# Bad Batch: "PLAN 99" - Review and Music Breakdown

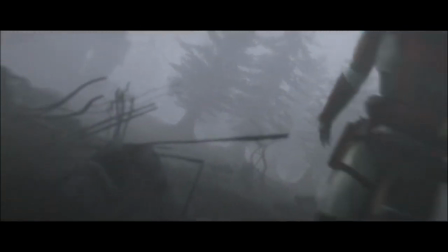(4:04)
But then all music fades as we witness everything through the distorted vision of Omega as she falls in and out of consciousness. There's no music to carry the story here as everything feels unnatural and disconnected for both us and for Omega. We can't help but feel a sense of horror as we watch and see the fear through the helmet of Wrecker.
Hurry! Head to Old Mantell. AC can help us.
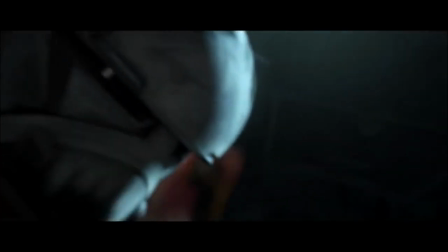(4:31) Hurry!
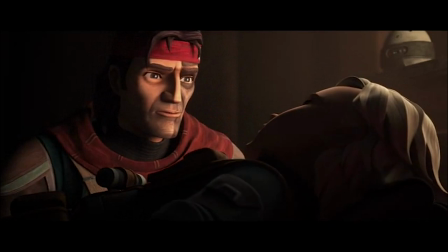(4:34)
Our fears are answered with relief slightly later as Omega wakes up to Hunter and AZ.
Hello, Omega.
The silence that continues reflects the emptiness of this scene as the team is now without Tech.
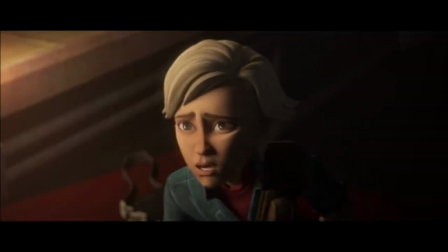(4:48)
As Omega remembers, though, and Hunter tells her that Tech is gone, the same music cue enters again,
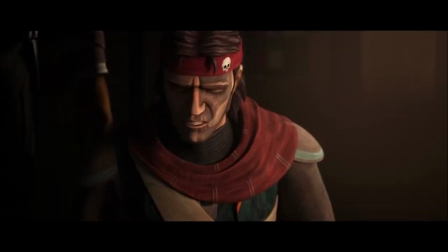(4:55)
connecting these moments and ensuring that the pain of Tech's loss is continued to be felt.
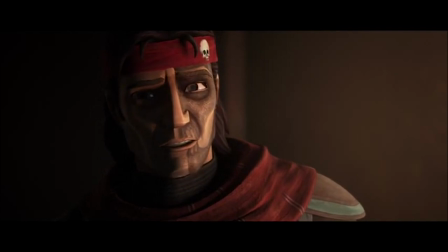(5:00) He's hurt. He needs us.
Hunter tells Omega that their days of being soldiers is over and that they'll return to Pabu.
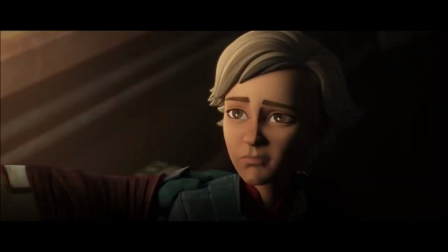(5:08)
He asks Omega if that's what she wants, and she says yes. The faintest moment of her theme also shines through at this moment.
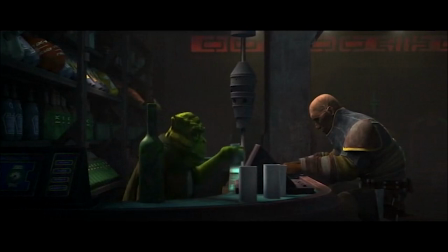(5:17)
We then jump to Sid and Wrecker, and the lack of music here immediately gave me a bad vibe.
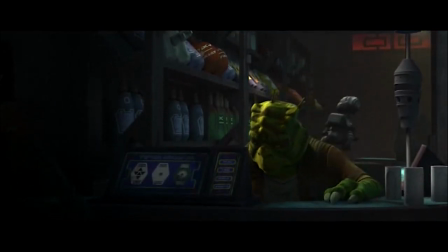(5:23)
We know that Sid is a shady character that could betray them at any moment, and with the lack of music, this scene felt cold and emotionless.
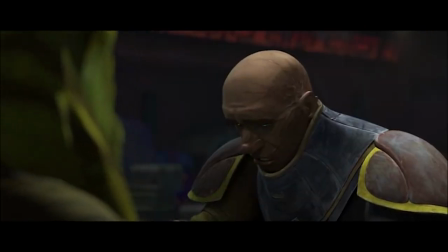(5:32) He's liked him. Yeah. Me too.
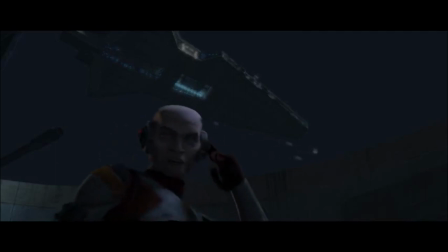(5:40)
Sure enough, moments later, the Empire arrives. As we return to Sid, drones have now entered.
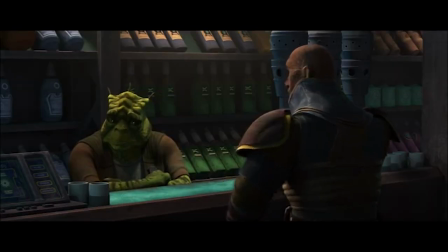(5:46)
They build up as the clone commandos enter and take down Wrecker.
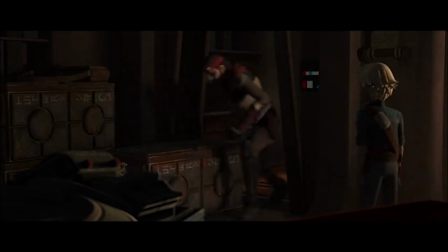(5:55)
Energetic music pushes into the next scene as Omega escapes, but as Omega stops, the motion of the music stops as well. As she says she already lost Tech, the theme from when he fell returns briefly again before she ascends the ladder.
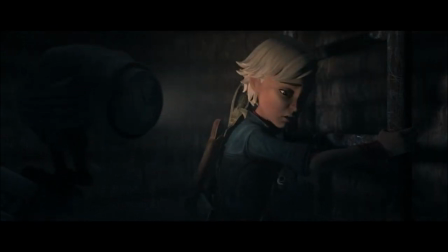(6:10) I can't do it, AZ. I already lost Tech. I'm not gonna lose him.
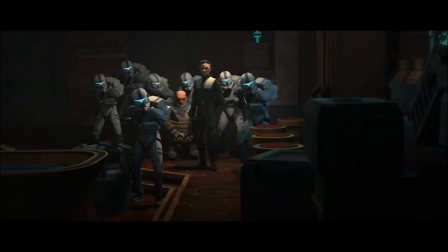(6:15)
Light strings play as Hemlock arrives. I believe that this is the first time we've actually seen him without hearing his theme. The music stays quiet then as Omega and AZ sneak. Well, Omega sneaks.
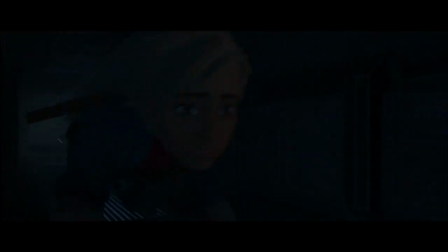(6:27)
AZ clearly isn't built for this.
I do not agree with this course of action, Omega. It is not safe. It will be if you keep quiet.
As we return to the standoff, Hemlock's music finally enters.
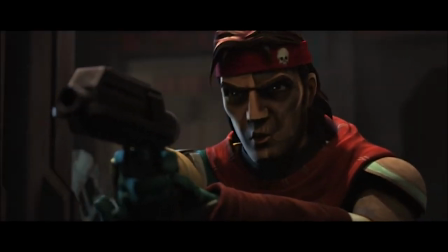(6:40)
As Hunter defies him though, it disappears, similar to how Crosshair defied away Hemlock's theme in episode 14.
I will allow you to keep breathing. Omega's not going anywhere with you.
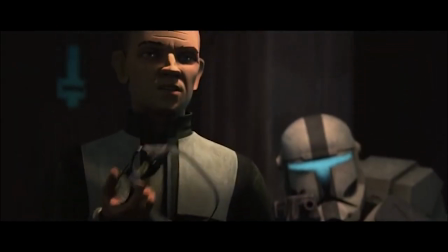(6:52)
Hemlock throws Tech's goggles, and as he does so, the theme from Tech's fall plays yet again.
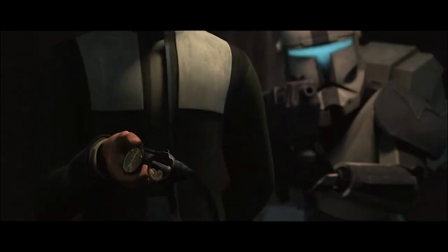(6:58)
Kiner and Filoni refuse to let us forget what happened as we continue to mourn.
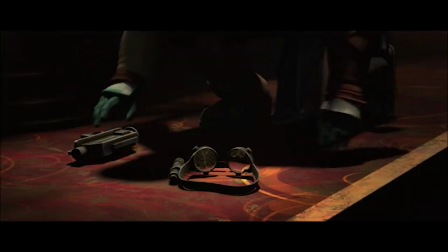(7:07)
As Hunter lays down his blaster and picks up Tech's goggles though,
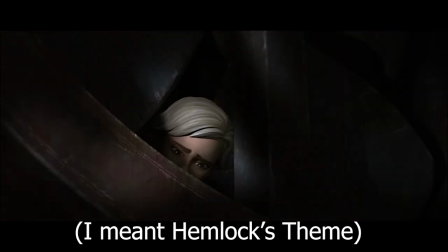(7:11)
Hunter's theme returns as we see him take control of the situation along with one more occurrence of Tech's theme.
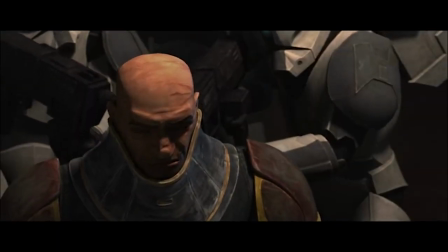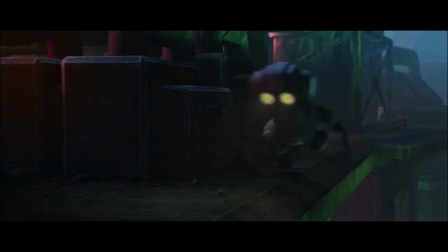(7:25)
As AZ and Omega break out of the building, the music is absent as they continue to sneak and avoid detection.
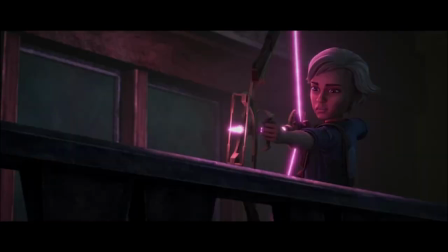(7:32)
That is, until the child decides to open up fire on an entire battalion of Imperial stormtroopers.
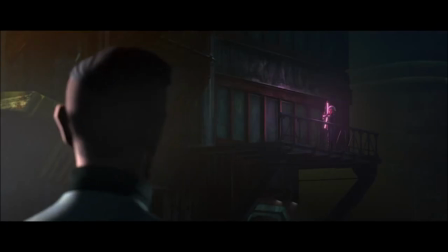(7:38)
Then, the music picks up again with tremolos in the strings, reflecting the tension without the energy of the scene.
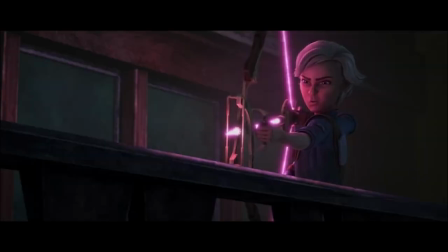(7:46)
It stays low energy until a quick burst of a clone commando stuns her.
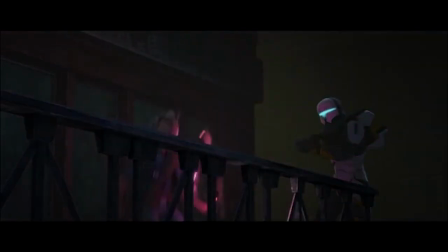(7:51) Omega, look out!
How did she really think that was going to end?
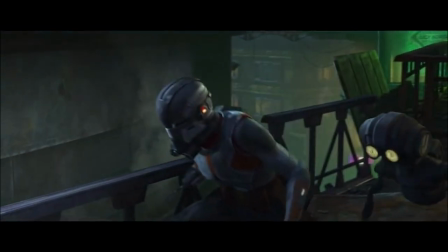(7:56)
Low music returns as Echo takes his shot at taking on an entire battalion.
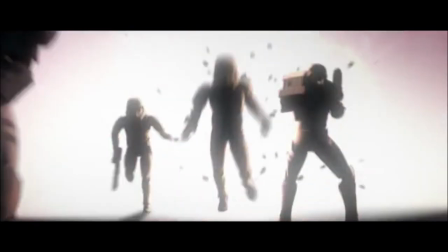(8:01)
And I would say his approach is a little better. The music kicks up as Echo operates the AT-ST through the streets.
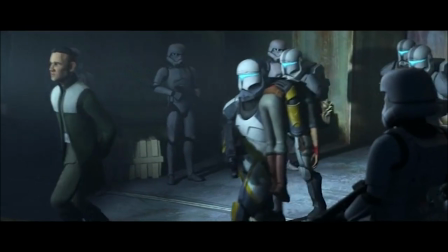(8:09)
As we jump to Hemlock and Omega, a brief quiet moment of his theme enters.